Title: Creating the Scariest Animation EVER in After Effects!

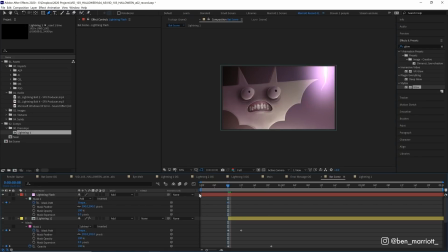746s
Let's keyframe its path at the start. Let's trim the start so it starts at the very beginning.
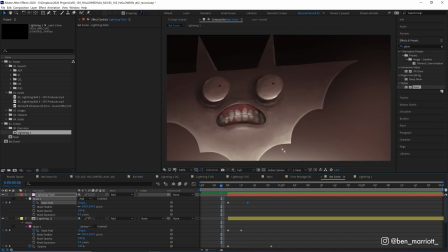750s
And then a few frames later, double click on it and move its path up to the right now when we play it back we've got this nice flash of lightning where it's very bright at the top and that kind of retreats pretty quickly as our lightning fades away and this is all detail
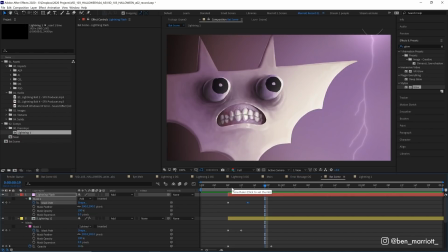766s
that really makes it seem realistic and we wouldn't have gotten this detail if we weren't going sort of frame by frame through this reference here
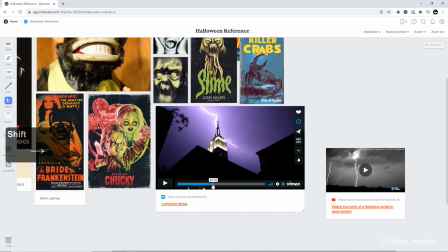773s
so that's why i think reference is really important especially if you're wanting to recreate something and making it look natural at the moment one bolt of lightning just
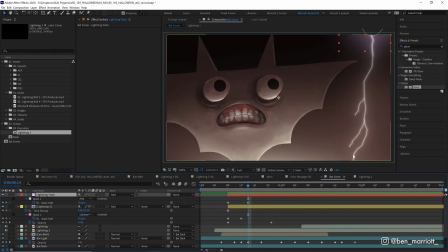780s
isn't going to cut it we've got a lot more thunderous sound so we need to make a few more of these lightning effects so the first thing we
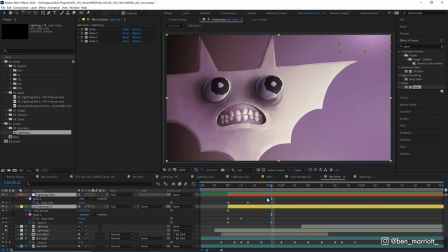786s
can do is just trim these layers to the end of the effect by moving our playhead to where we want the layer to end and pressing alt and then right square bracket and we can trim that another frame back as well and actually i can trim this top one even
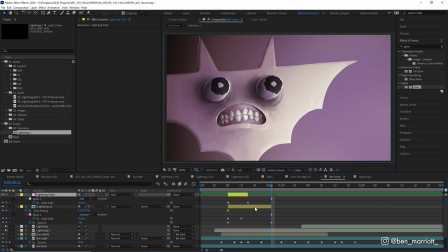800s
further back and let's color that yellow as well so we know that these are both the lightning effects and let's actually drag them down below our sound effects
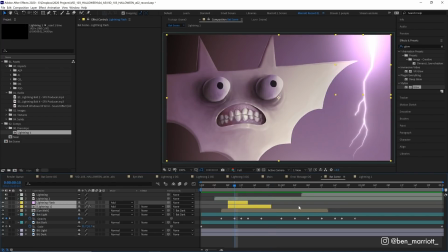808s
so we can keep them separated now i think we want two more lightning strike so let's press ctrl d with both these selected and
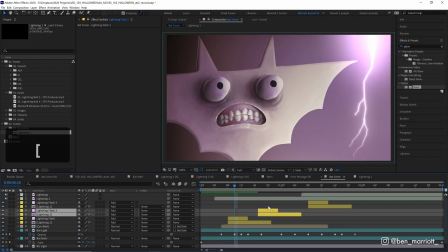814s
do that one more time and then i'm just going to drag these over a little bit so we get two in quick succession and then a third one with
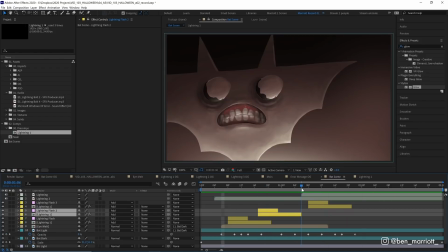821s
the last lightning strike there that's pretty good but all the lightning is the same shape which doesn't look
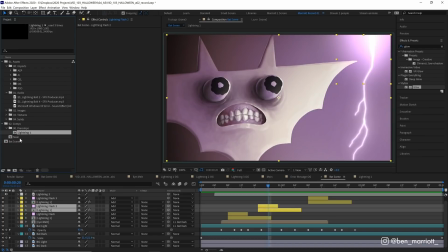830s
natural so let's go and change that so to do that we need to make three variations of this lightning one comp over here so let's duplicate that over in a project window by pressing control D again and it will name them lightning two and three automatically which is very handy and then at the second flash I'm going to
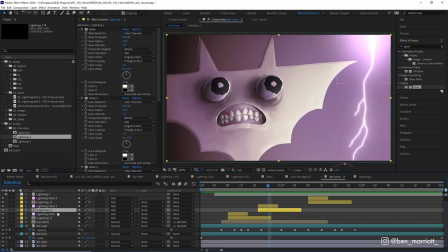845s
replace this lightning one comp with lightning two and you can do that just by selecting the layer that you want to be replaced holding alter option on your keyboard and then if you drag this comp either into the project window or anywhere on the timeline and release now this becomes lightning two so let's
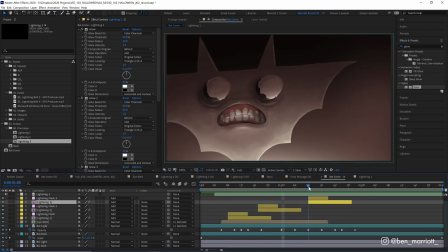860s
do that for lightning three as well so each of these are now separate comps so let's go into each one and all we need to do is change
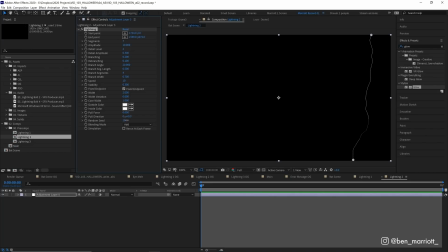867s
the random seed of our lightning which will give it a different shape so let's just do this until we find some branching that we like there we go I think that one looks pretty good and also very different from our first one let's do the same with our third one there I think that's good and actually for lightning number two let's adjust its end point to come over to the left here so this is kind
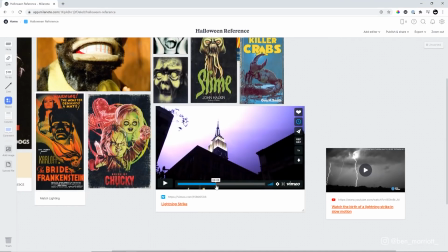887s
of going at a different angle because we see in our reference we've got lightning going all over the place at different angles it's not all going straight down in the
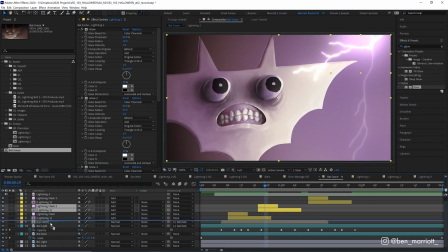894s
same point and let's actually move this second lightning behind our bat as well because otherwise it looks like it's coming straight for its face.
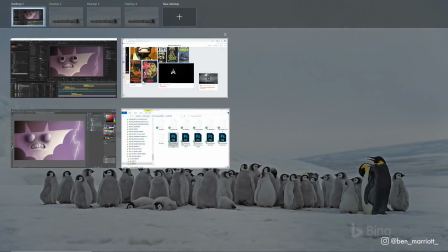901s
Now let's play that back see how that looks. Yeah I think that's looking pretty good and I think that compares pretty well to our lightning reference that we've been looking at.
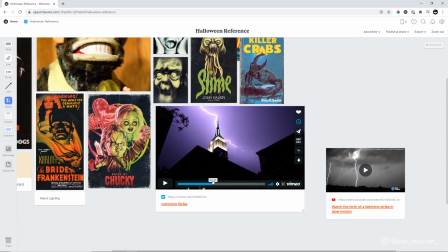913s
Now we could keep going through this video frame by frame and finding elements that we can replicate
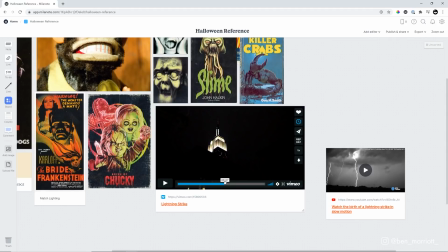918s
but I think what we've got now is pretty close and for our purposes I think that's fine.
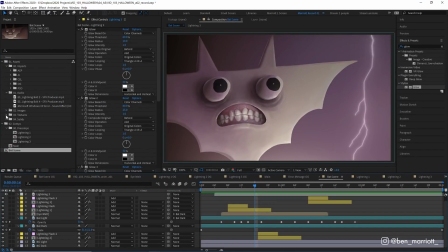923s
Now the last few things to add on this animation is I'm going to add an animated texture over the top.
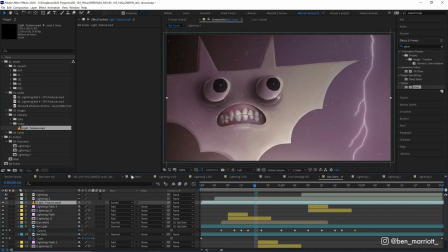928s
There's no shortage of animated texture tutorials on this channel so I'll leave a card for one of those over here and on a new adjustment layer I'm going to add the effect posterize time,
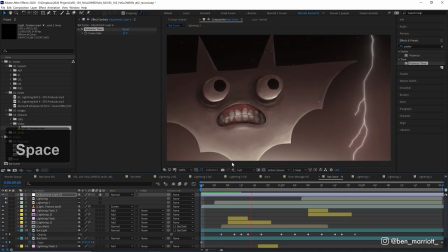937s
set the frame rate to 12 frames per second just so it looks a bit more traditionally animated and I think I'm also going to add one glow
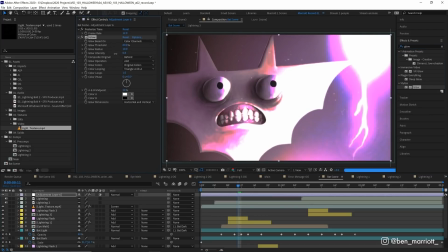944s
effect over the whole thing and maybe turn down its intensity really low to just exaggerate these lining strikes a little bit more.
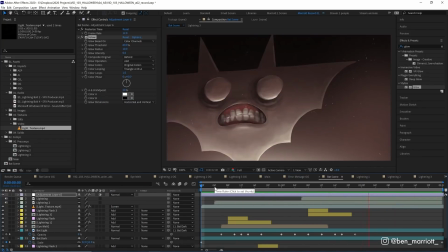952s
Now this project vial is available to download for free down in the description so please have a deep dive in there and I'd love to see you apply these effects to some of your own projects. Remember to save your work to avoid this expression on your own face. And thanks again to Milanote for sponsoring this video. If you haven't checked out that web app I highly recommend it. If you'd like to learn animation and motion design techniques I've got a playlist of some of the best tutorials on this channel for you to take a look at. I'll see you in the next one.